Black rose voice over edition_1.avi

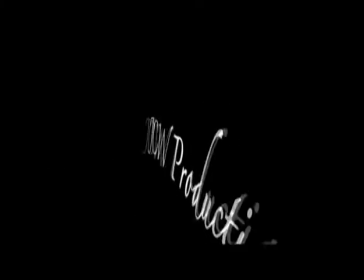My film opening for the Black Rose uses, develops and challenges the forms and conventions to real media products.
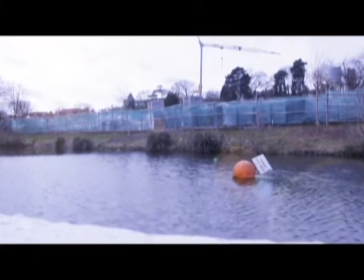The opening scene shows an establishing shot which introduces the scene.
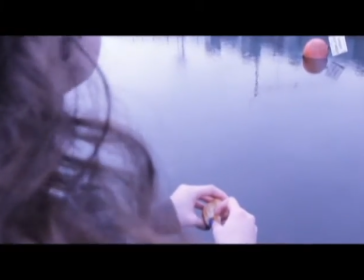From this you can clearly see that it is a shot of a pond in which there are no forms of life or emotion,
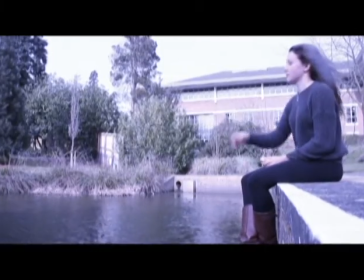just a feeling of loneliness and emptiness, furthered by the blue colour corrected footage.
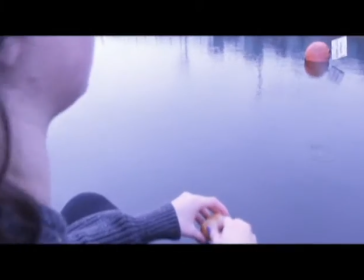This therefore sets the upcoming plot to the film in a subtle way.
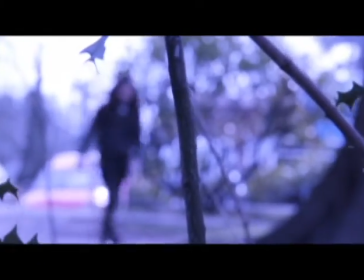My film opening challenges and develops the conventions to real media products due to the fact, opposed to real media products, I have enticed the audience in a different way.
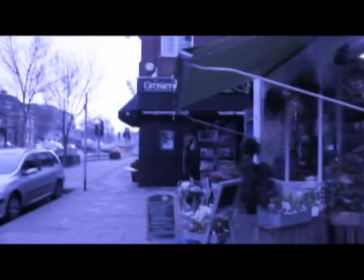I have begun the film with no dialogue and slow-paced editing to build up the sense of a twisted plot later to come.
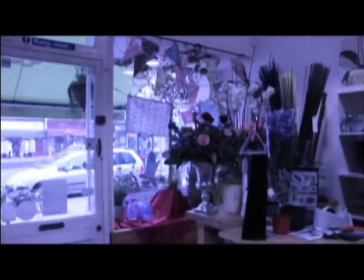Instead of giving away the plot of the film straight away, I have waited a few minutes to let the audience try to figure it out for themselves.
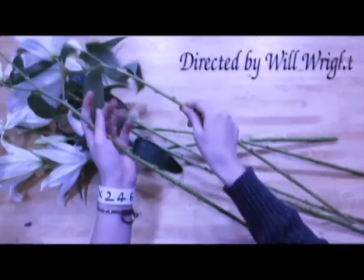For example, in the shot of Natalie's jail tag is revealed, it cuts to a flashback whereby she is brutally pushed up a staircase and into a room.
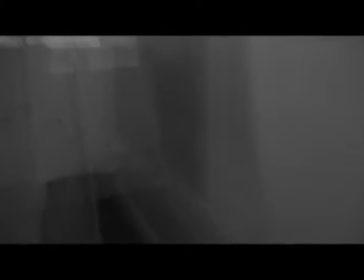From this, leading the audience to have to think about what is going on. In the shot, I've incorporated a lot of editing,
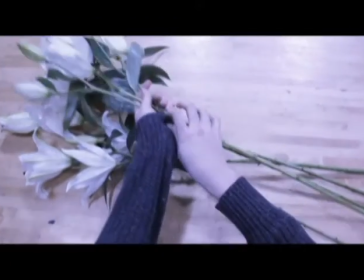in which the final result ended up in a symbolic slate which represented much of the feelings Natalie is going through in the present time.
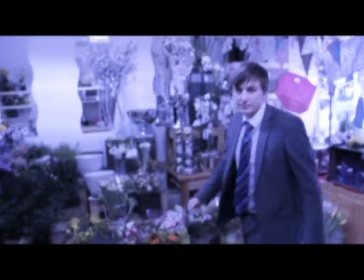This feeling being trying to forget all these bad memories due to the fact it is haunting her and constantly looming over her shoulder.
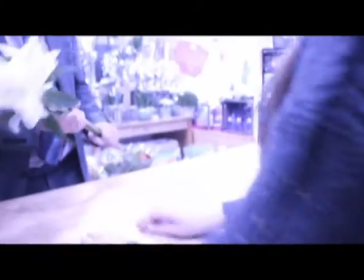From this, her desire of doing bad is coming back.
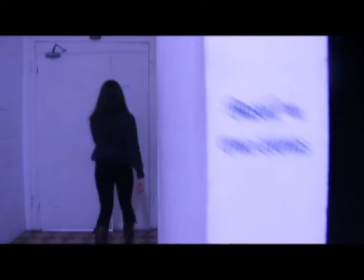This is furthered later on in the second flashback where the footage is much clearer and the footage is carried on past the opening of the door,
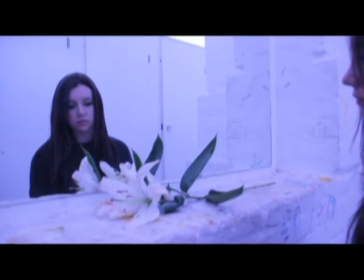which represents the memory coming back and becoming more clear, and her brutally disturbed mind of the children is coming back.
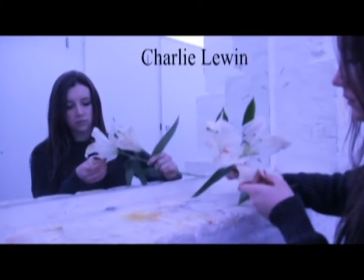This is also shown through the destruction of the lily, which symbolises purity. Black Rose uses conventions of real media products to make it look slick and professional.
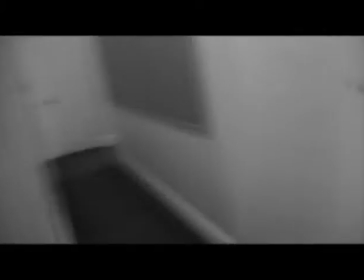For example, the sequence opens with Metrodome
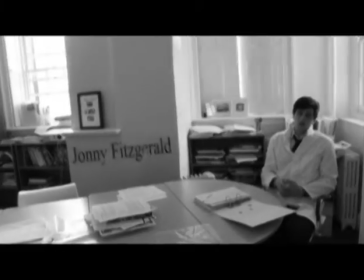Distribution, which is a big London-based distribution company in which
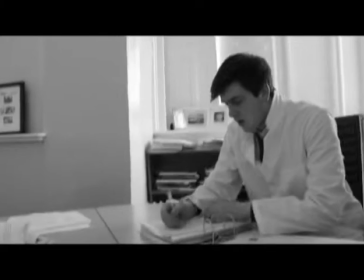it distributes the films like much other real media products.
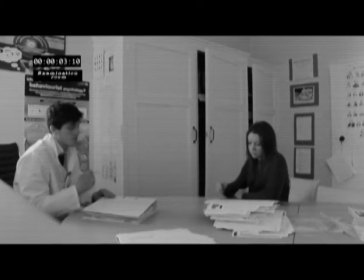The second title in the sequence is JCW Productions. This is the film production company which made the film itself.
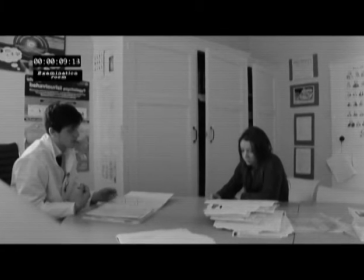From this, again adding to the conventions of the real media product.
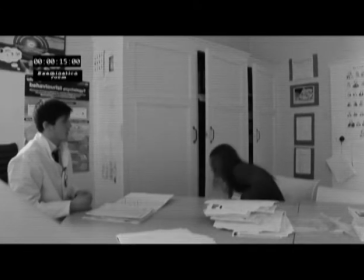These conventions are furthered by the adding of titles incorporated with the background of the shots.
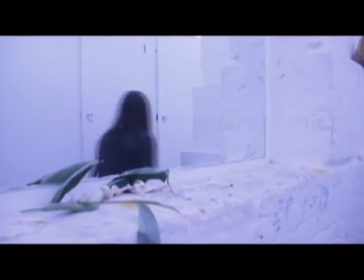The first being the director's name, and then going on to the producer, and then the main actors and actresses in the film.
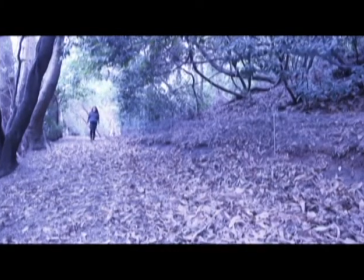Both the order and the editing of the titles that link in with the emotion and feel of the film are inspired from after the title, in which the film opening 300 is shown.
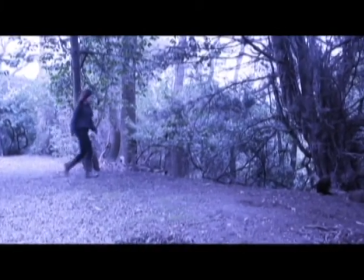300 shows blood-splattered names appearing on the screen, which connotes the blood-thirsty plot in the film.
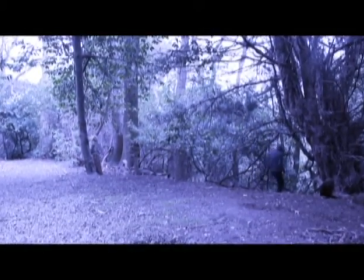From this, I linked this idea into my own work.
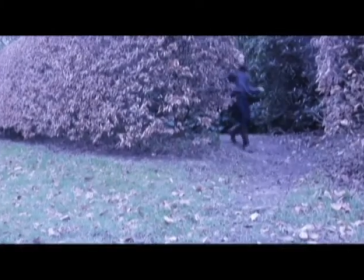I created the titles and edited so they would stretch apart and slowly losing their sense of place, much like Natalie's mind.
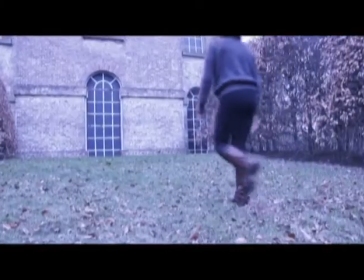These titles connote the plot of the film and link in with the emotions portrayed in the actual moving image of the film.
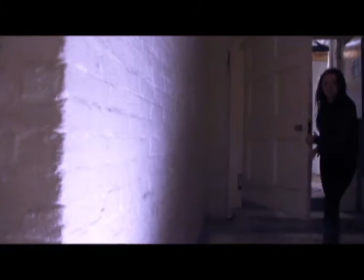The film opening ends with an ident in which a rose turns into a black rose after a cloud of smoke passes over it.
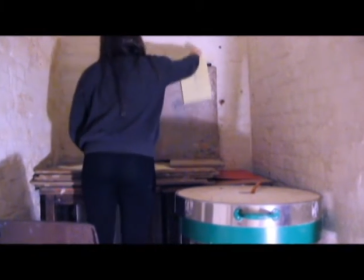This therefore suggests that Natalie was once a nice girl but then later turns evil and disturbed, hence the black.
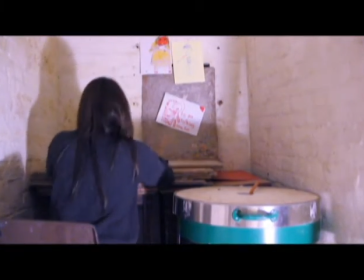This last title introduces the film and reminds the audience of the name. From this,
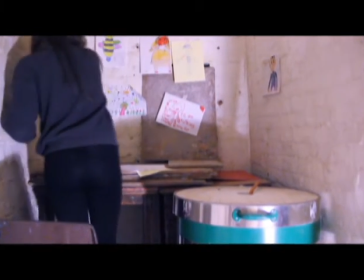adding to the conventions of a real media product due to the fact that this same concept is used in the film opening of 300.
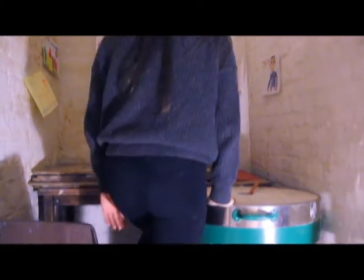Is used in the film opening of 300.